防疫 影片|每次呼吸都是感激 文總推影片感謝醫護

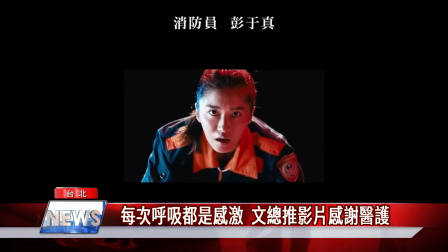边境世界冠军Tone消防员彭于珍世大运跆拳金牌苏立文
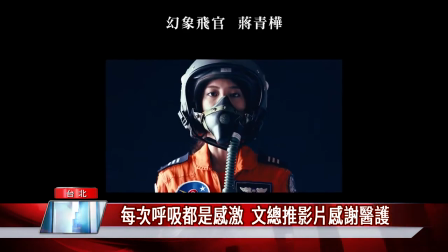始祖来自台湾各领域杰出好手在南投民和国中着岸合唱团演唱的布农足歌曲中
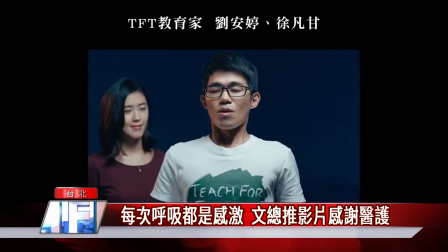展现台湾人的坚毅执着也在疫情中传达对医护的感谢
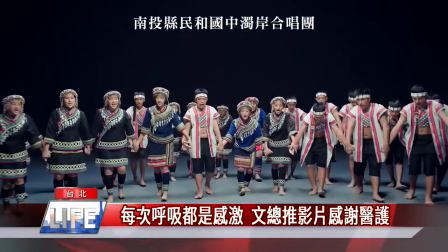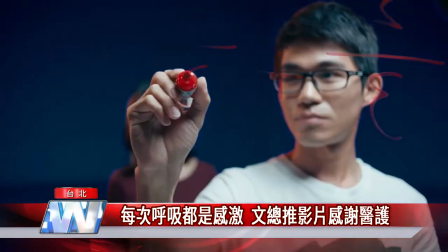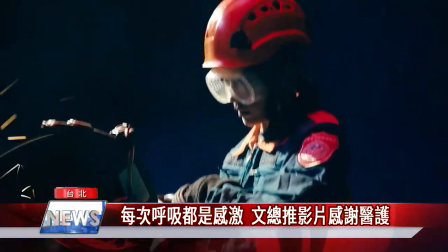我想在这段影片其实最让人感动的就是当原住民这些小朋友的歌声出来的时候其实马上就会让你觉得热泪盈眶那他们这个天真纯洁的一个歌声
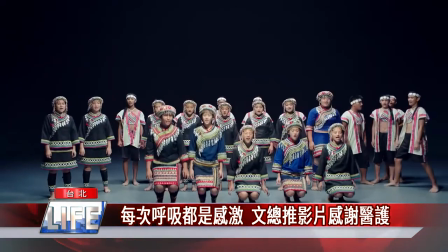其实让我们觉得有满满的一个往下走的一个正能量可以让我们化解许多在这段期间的焦虑那我想这支影片其实最重要的是要传达给我们守护在第一线的医护人员还有所有防疫的人员希望你们继续加油也感谢你们
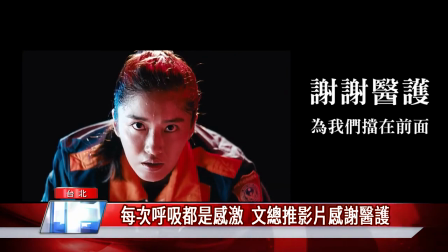文化总会推出2021台湾防疫加油篇影片
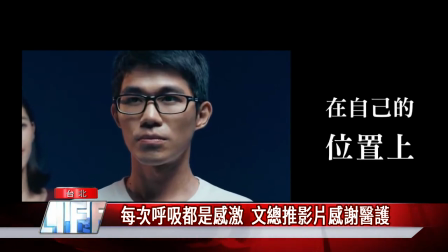改编自2018国庆影片生日快乐篇邀请原影片导演卢建章重新剪辑
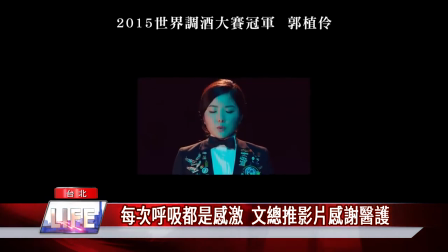影片从缩小的视窗开始暗喻在受限制的状态里
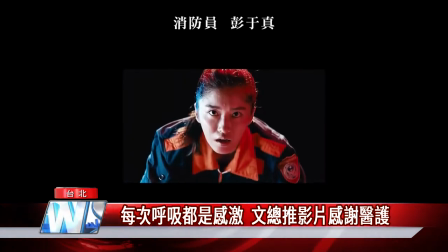大家仍旧努力不懈忍耐坚持从五月中开始的三级警戒我想很多人的生活都受到影响那文總的許多計畫也被影響而停滯了
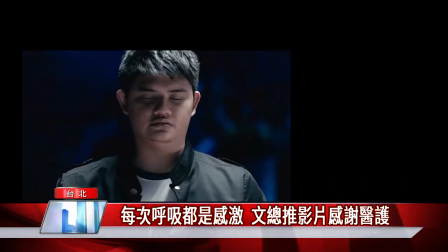但我們都一直在思考可以透過什麼樣的形式
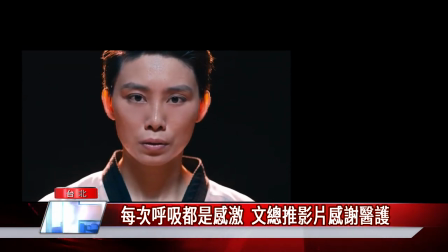給大家加油 給大家打氣後來我們經過討論之後
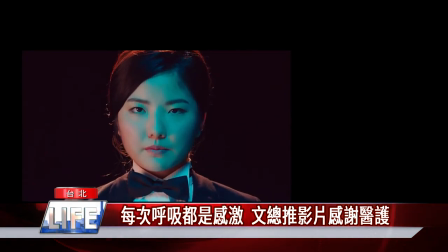發現2018年文總所製作的國慶影片其實裡面的很多元素
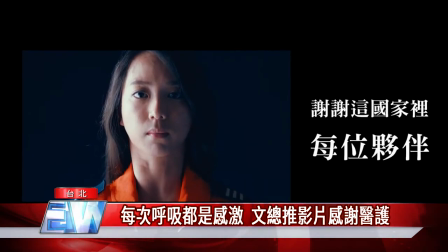都可以呼應現在的一個狀況那我們跟這個盧建章導演討論之後
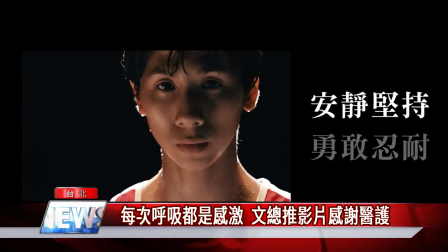我們覺得做一些剪接然後結合裡面的許多不同的角色
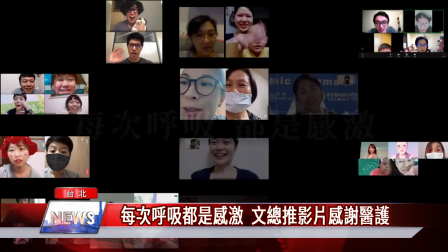这样一呼一吸都是感激这样的一个概念放到最新的剪接版本
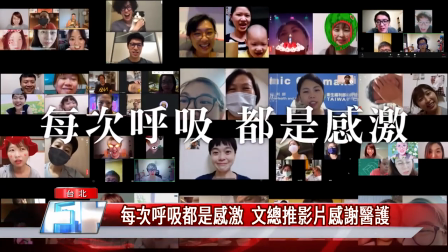那我想透过这样的一个剪接无非就是希望能够透过影像的正能量让大家在这个疫情的期间虽然艰困但是呢我们依然可以坚持
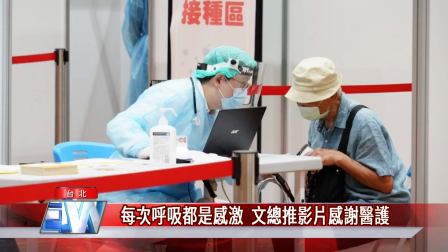然后来度过这一段挑战疫情肆虐病毒无情感激为我们负重前行的医护感激吸手抗疫的伙伴们这段期间看到许多防疫人员辛苦地守护我们健康每次呼吸都是感激防疫人加油台湾加油
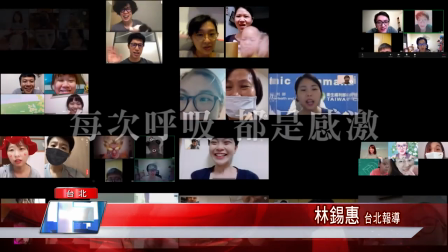记者林奇慧台北报道